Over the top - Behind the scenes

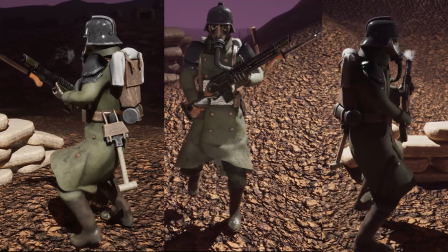In Sequencer, I played all of these animations twice just to show that they perfectly flow into each other and can be played indefinitely,
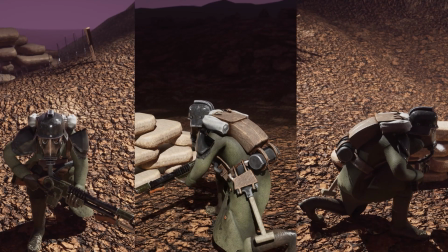such as if the player character was walking forward for an extended period of time.
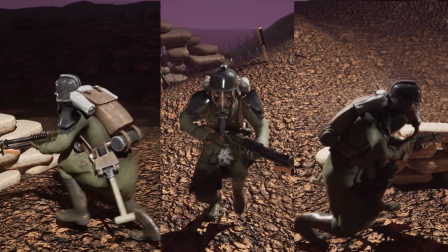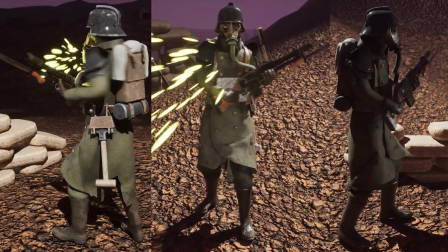The only animations I chose not to loop during this playthrough are the jumping starts and the jumping ends.
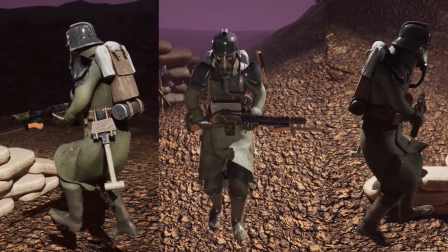This was to have a clean loop through of all the different states of the jump.
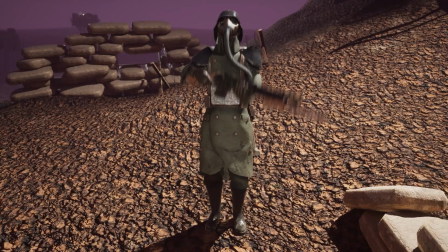These and the death animation are the only ones that do not loop flawlessly, as they are only meant to be played once. My original plan for the blended animations was to
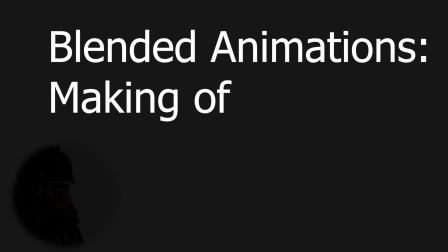use an animation montage to play one animation over the top of another from a selected joint.
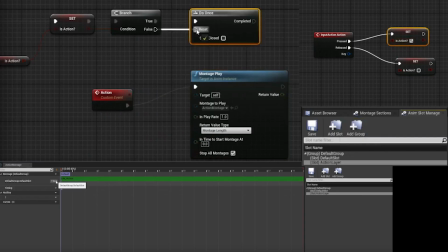However, this required a character blueprint to trigger the animation and wouldn't work for my needs in Sequencer.
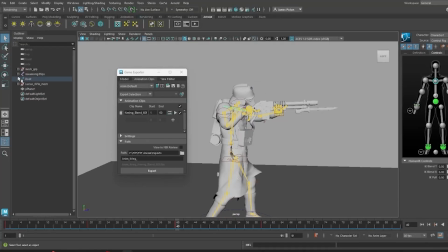To create the blended animations, I selected the upper bones from the animation I wanted the character's upper half to play,
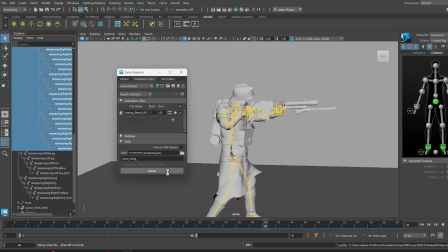in this case it was the aiming animation, and exported those as an FBX.
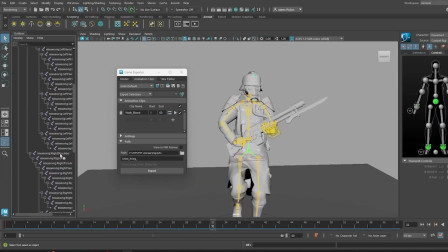Next, I picked the animation that I wanted to play on the lower half of the character. For this one, I used the walk, and selected the hips and leg bones and exported those as a separate FBX file.
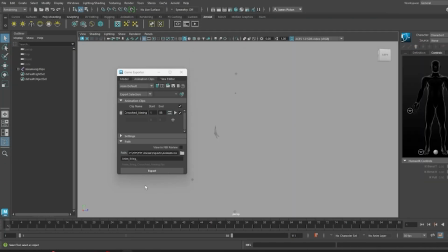For the last step in Maya, I placed both FBX files into a blank Maya scene, and because they shared the same bone naming scheme, they were combined into a singular skeleton.
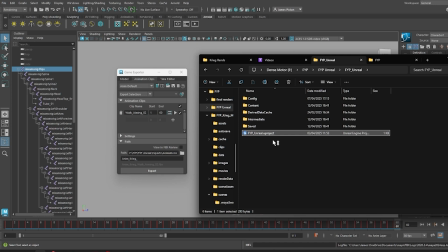This skeleton was then exported as a third FBX file and imported
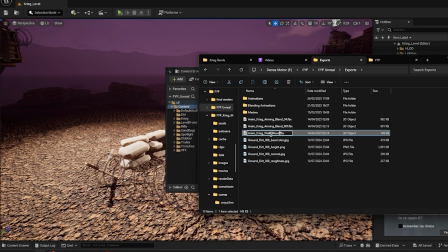into the Unreal scene with the main character selected as the mesh to apply the animations to.
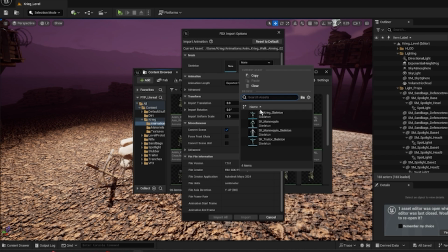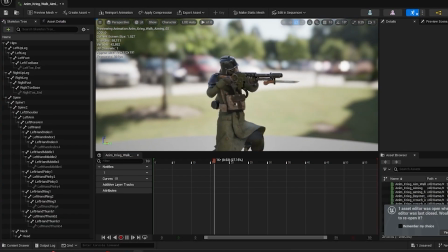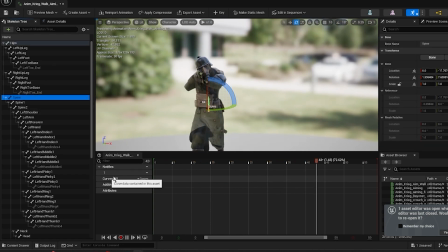This method worked, but left an issue with the upper torso swinging with the hips, with no counter rotation in the spine to straighten it out.
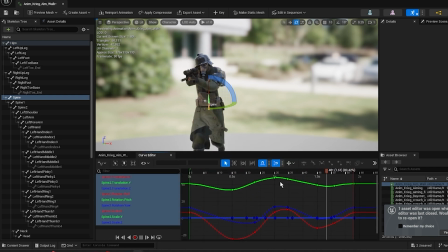To solve this,
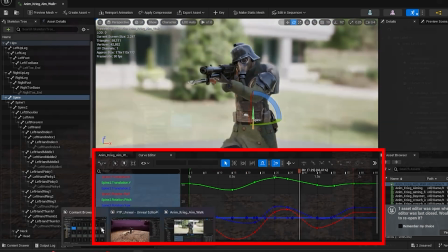I used Unreal's animation graph editor to counter rotate one of the spine bones so the gun would remain pointing forward as the character walked.
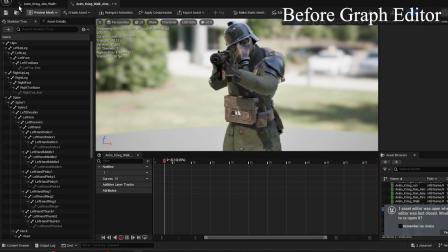These are the before and after of my tweaks in the graph editor.
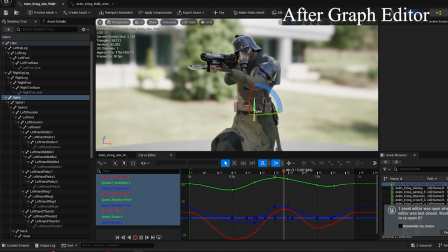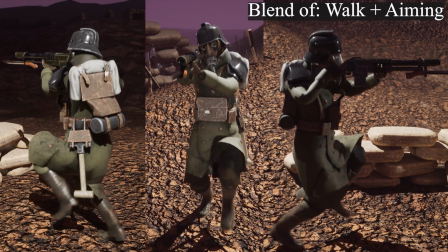You can now see the end result of all the blended animations I created rendered out in Unreal Sequencer.
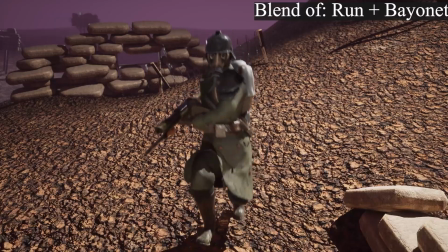The reasoning behind the blended animations I chose was a mix of what I thought
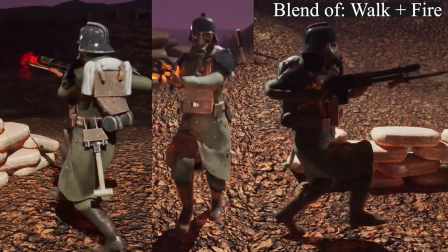was necessary for gameplay purposes and what I discovered I needed while working on the cutscene, shown later.
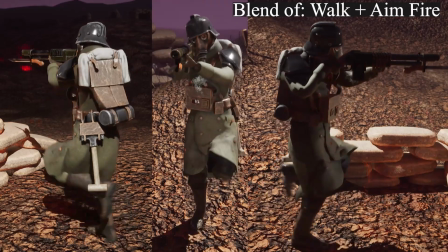I also made sure to include VFX in these animations as well,
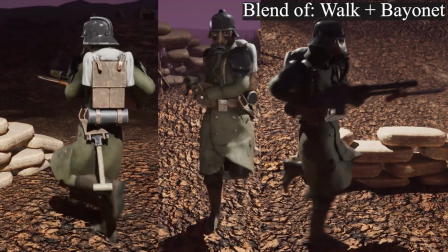to give them the same level of polish as the original keyframed animations that they are comprised of.
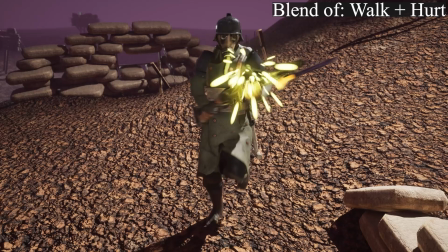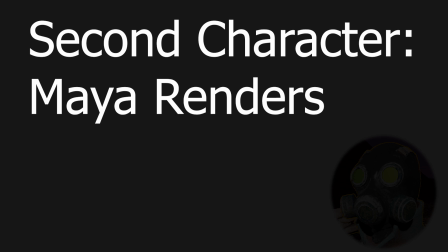I also imported the second character into Unreal for the same reasons as the first character,
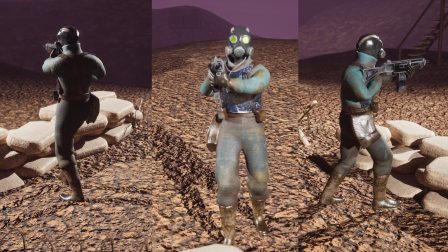so that it could be seen in a game-ready state with props and in-engine lighting to see how it would look in a suitable environment.
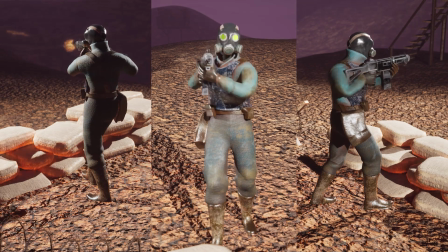I also created visual effects for this character too.
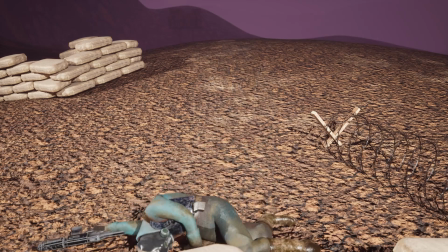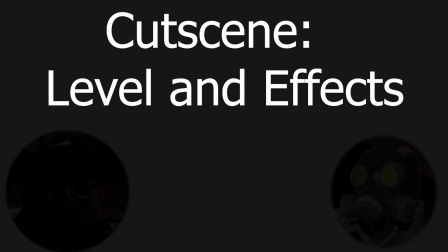To conclude my piece, I built a level and created a cutscene inside of it to demonstrate the animations in a gameplay-like scenario.
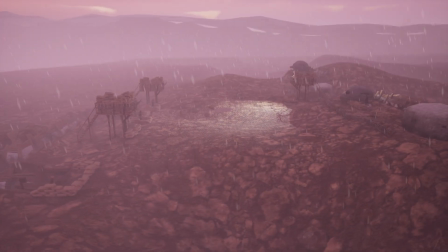I chose this method over creating a playable character so I could show off my animations in the most flashy and presentable way possible.
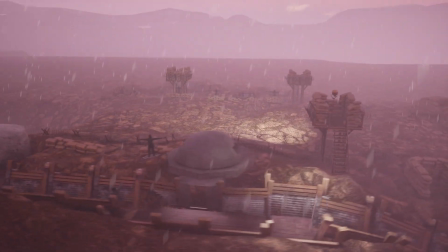I also enjoy working with Unreal Sequencer to create scenes, so it was a great reason to use it more.
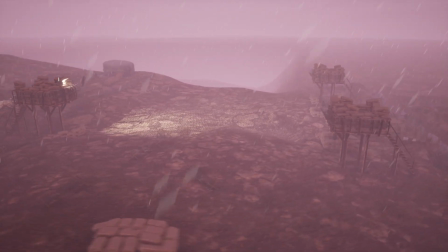Creating a cutscene also gave me a good reason to create VFX and develop my sound working skills,
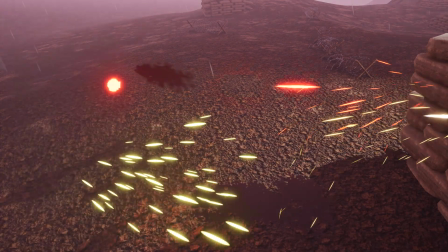two areas I would like to develop and enjoy working with.
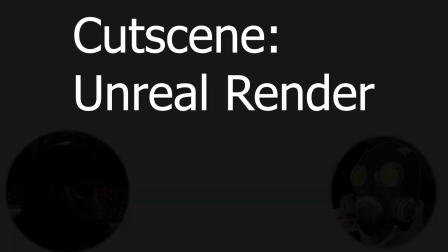The last piece I created for this project was a cutscene, and I will not be speaking over the top of it as it has sound work that I am proud of.